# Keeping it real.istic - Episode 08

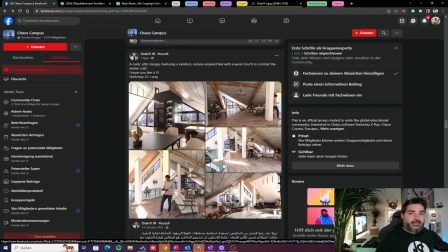(82:49)
So you really have to do some reading on composition, on lighting. Take a look. There are references for situations like this. This is not like the very first apartment which is situated under a pitched roof.
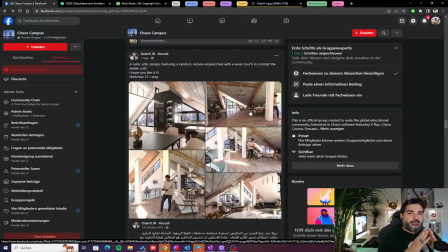(83:06)
Take a look at what professional photographers do in such situations and try to follow in their lead, in their footsteps, so that you can make the best out of this, because there is a lot of potential here as well.
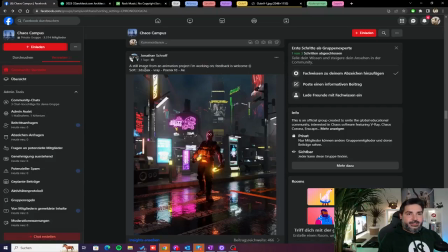(83:21)
As a next, we have something very interesting. Jonathan with a still image from an animation project he's working on. Feedback is welcome. It's done in Max V-Ray Phoenix and After Effects.
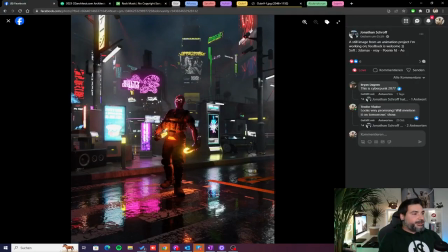(83:36)
As Brian put it out, I think the reference is obvious in this case. It looks like a scene from Cyberpunk 2077. With this dude being one of the, if I'm not mistaken, Maelstrom gang members. Personally,
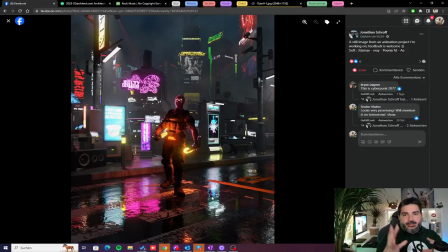(83:54)
I enjoy a cyberpunk setting, not only the one of the game, but also generally a cyberpunk setting a lot. I find it very interesting. So this one looks really promising. Also, he shared, a simulation or an animation preview in the comments.
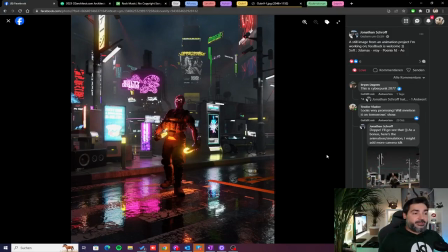(84:13)
So it looks really promising. I'm really looking forward to the final result of this animation of yours, Jonathan. As you're asking for feedback, I think the atmosphere really checks out with the cyberpunk setting.
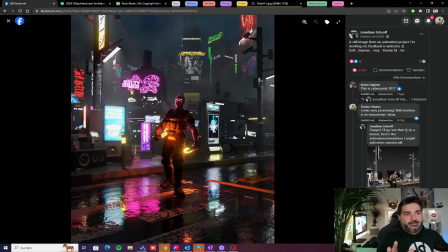(84:29)
You have set up really good lighting with lots of neon ads, like they're essential for a cyberpunk setting. Also, this hazy light pollution we have in the background, this also belongs to it.
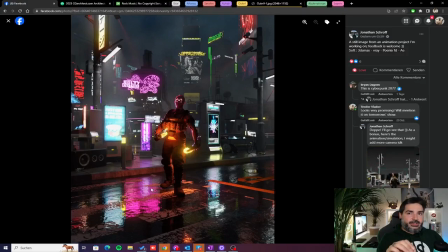(84:46)
One smart thing that you have used, and generally a smart thing to think about, so a bit food for thought here. You see, let's say if the street and the walkway here weren't wet,
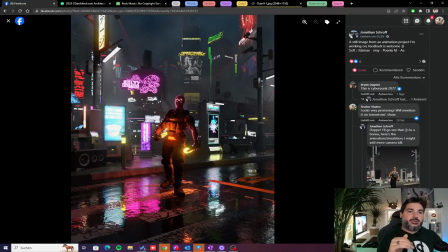(85:00)
then they will be pretty diffuse and they wouldn't be reflecting anything. So we will have all the lights up here in the upper 2/3 of the image, and the bottom area here would just be kind of dead looking.
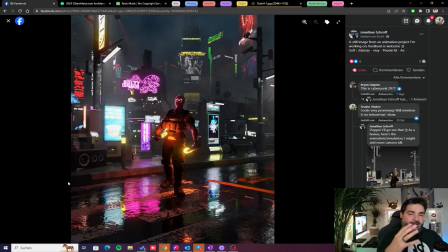(85:15)
Because we don't want to see that, because this cyberpunk atmosphere lives from these lights. What Jonathan did here was make the street and the walkway here wet.
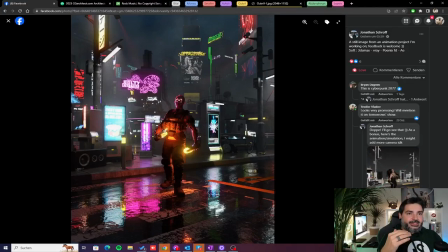(85:28)
So in this case, he also gets some of these lights that he has up here in the reflections down here. So now the whole scene contains some neon lights, which is a very nice way of getting good, even interesting lighting.
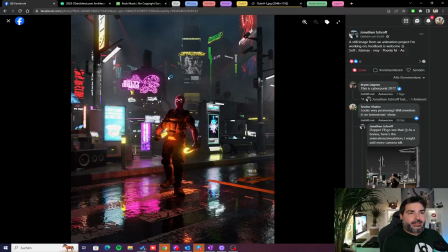(85:48)
Also, a great feeling of depth you have achieved here, because it looks like the city is just a huge one and it continues to infinity with tons of other buildings in the background.
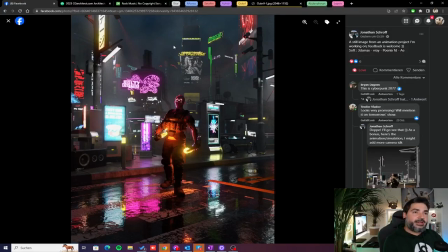(86:01)
Good environmental, I don't know if it is environmental fog or whatever you have used, but it is good volumetric effect to the whole scene. The modeling and the textures also seem nice. The movement of this dude walking towards the camera also looks pretty decent.
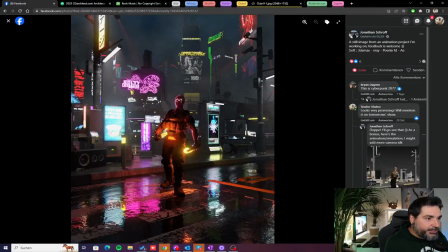(86:18)
The Phoenix, I guess, animation of fire and smoke is quite cool. I'm really looking forward to the final result. Maybe currently the street and the walkway here are kind of too clean. They will surely profit from some dirt, some rubbish, some debris.
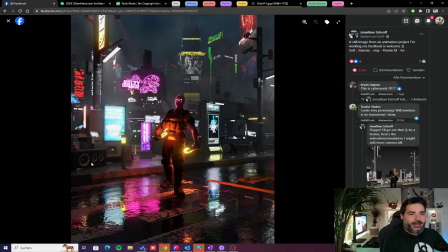(86:38)
Also, some of the assets on the walkway here look a bit random, because this looks like a speaker, and I wouldn't know why this speaker would be just lying there as it does now. But yeah, again, I'm very looking forward to this final animation when it's done.